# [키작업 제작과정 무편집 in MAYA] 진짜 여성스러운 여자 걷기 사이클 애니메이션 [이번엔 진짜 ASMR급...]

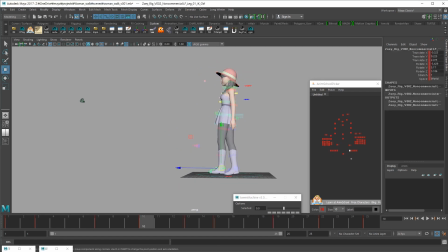이 발은, 자, 다시 한번 볼까요?
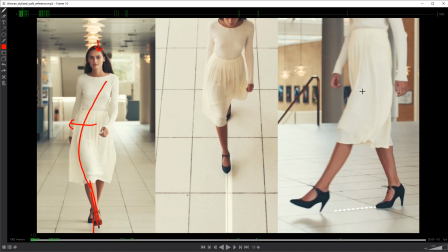패싱 후에 쭉 시원하게 뻗어지는 동작이었죠? 아니구나.
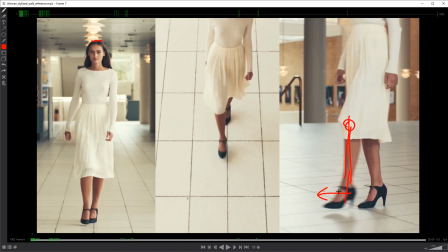자, 요때까지. 자, 자기 발 밑에 있죠?
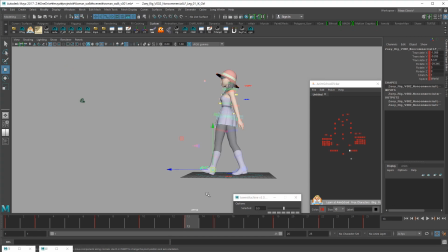컨택 포즈가 저렇게 시원한 동작이고. 발꿈치가 먼저 닿는데, 이 각도는 이렇게까지는 안 된다. 물론 힐이라서 좀더쭉 길게 뻗은 느낌이 있는데, 저게 좀 우아하긴 하네요. 요런 느낌으로.
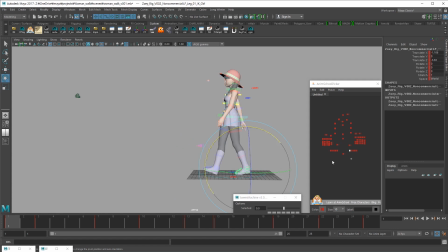자, 그리고 요 포즈는, 조금만 더 무릎이 나갔으면 좋겠네.
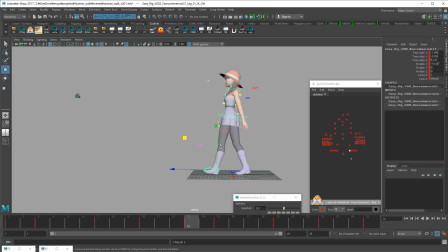지금 다음 포즈에서 무릎이 여기 있으니까 이 포즈에서 조금 더 저기에 가까웠으면 좋겠어요.
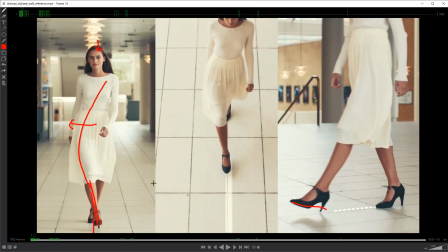발끝을 한번 체크해 볼까요?
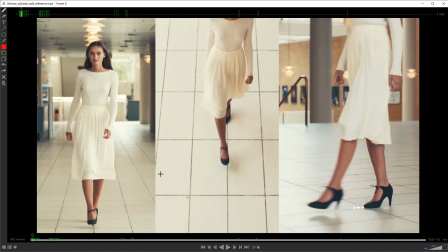굉장히 바닥을 스치듯이 지나가죠? 굉장히 가깝습니다, 바닥과.
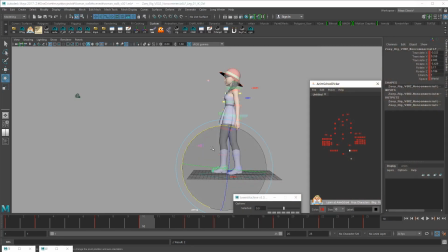바닥을 스치듯이 무릎은 펜들럼 운동으로.
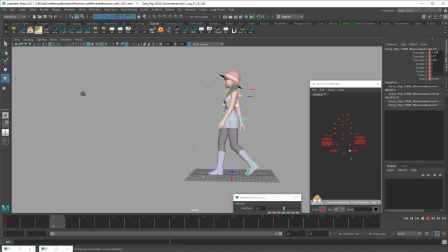지금 보폭이 전반적으로 좀 짧아 보이는데 이따 한번 늘려보겠습니다. 약간 더 과장해서 이때 바깥으로 살짝 발을 빼볼게요.
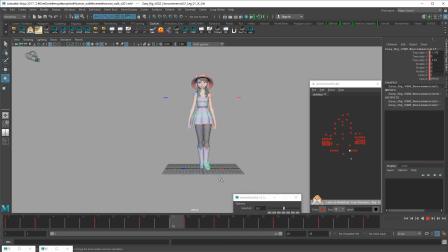앞쪽이랑 컨트라스트. 네, 이런 느낌으로. 좀더 도도해 보이네.
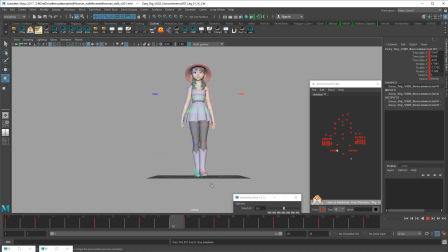이제 포즈들 디테일을 좀더 올릴 건데,
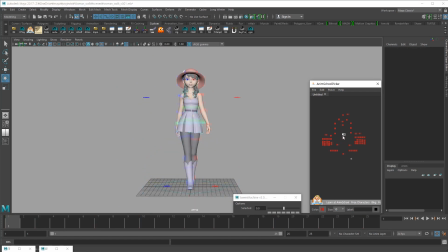엉덩이부터. 자, 딛는 순간에 제가 엉덩이가 가장 옆으로 간다고 했죠? 이렇게.
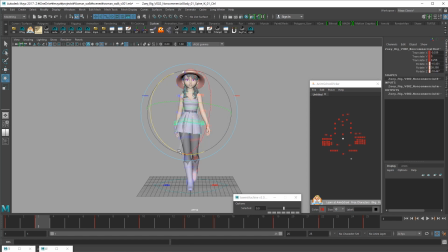콩. 갔다가 중간. 이때도 어때요? 쿵쿵쿵.
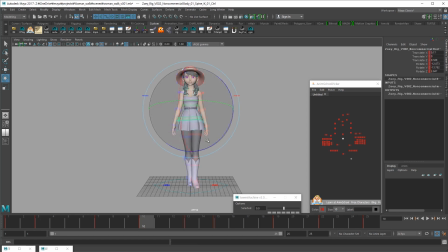이때 좀덜 돌고 어떻게 더 돌았으면 좋겠는데.
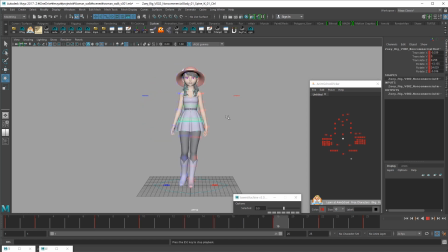그리고 밖으로 빠지면서 돌아오고.
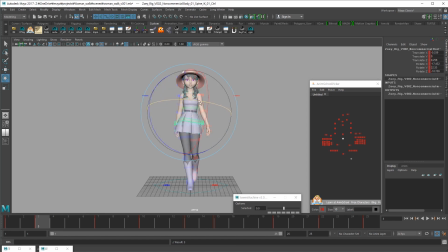요 끝부분이 약간 더 이쪽으로 돌면서 밖으로 가면은 자연스럽게 바깥으로 이어지죠. 바깥으로 이어지게.
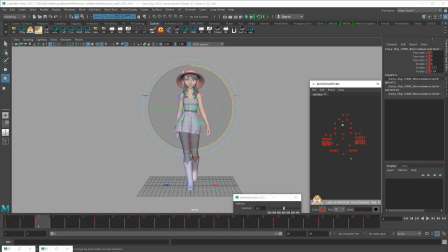그리고 힙이 저렇게 움직이면 상체도 거기에 맞춰서 살짝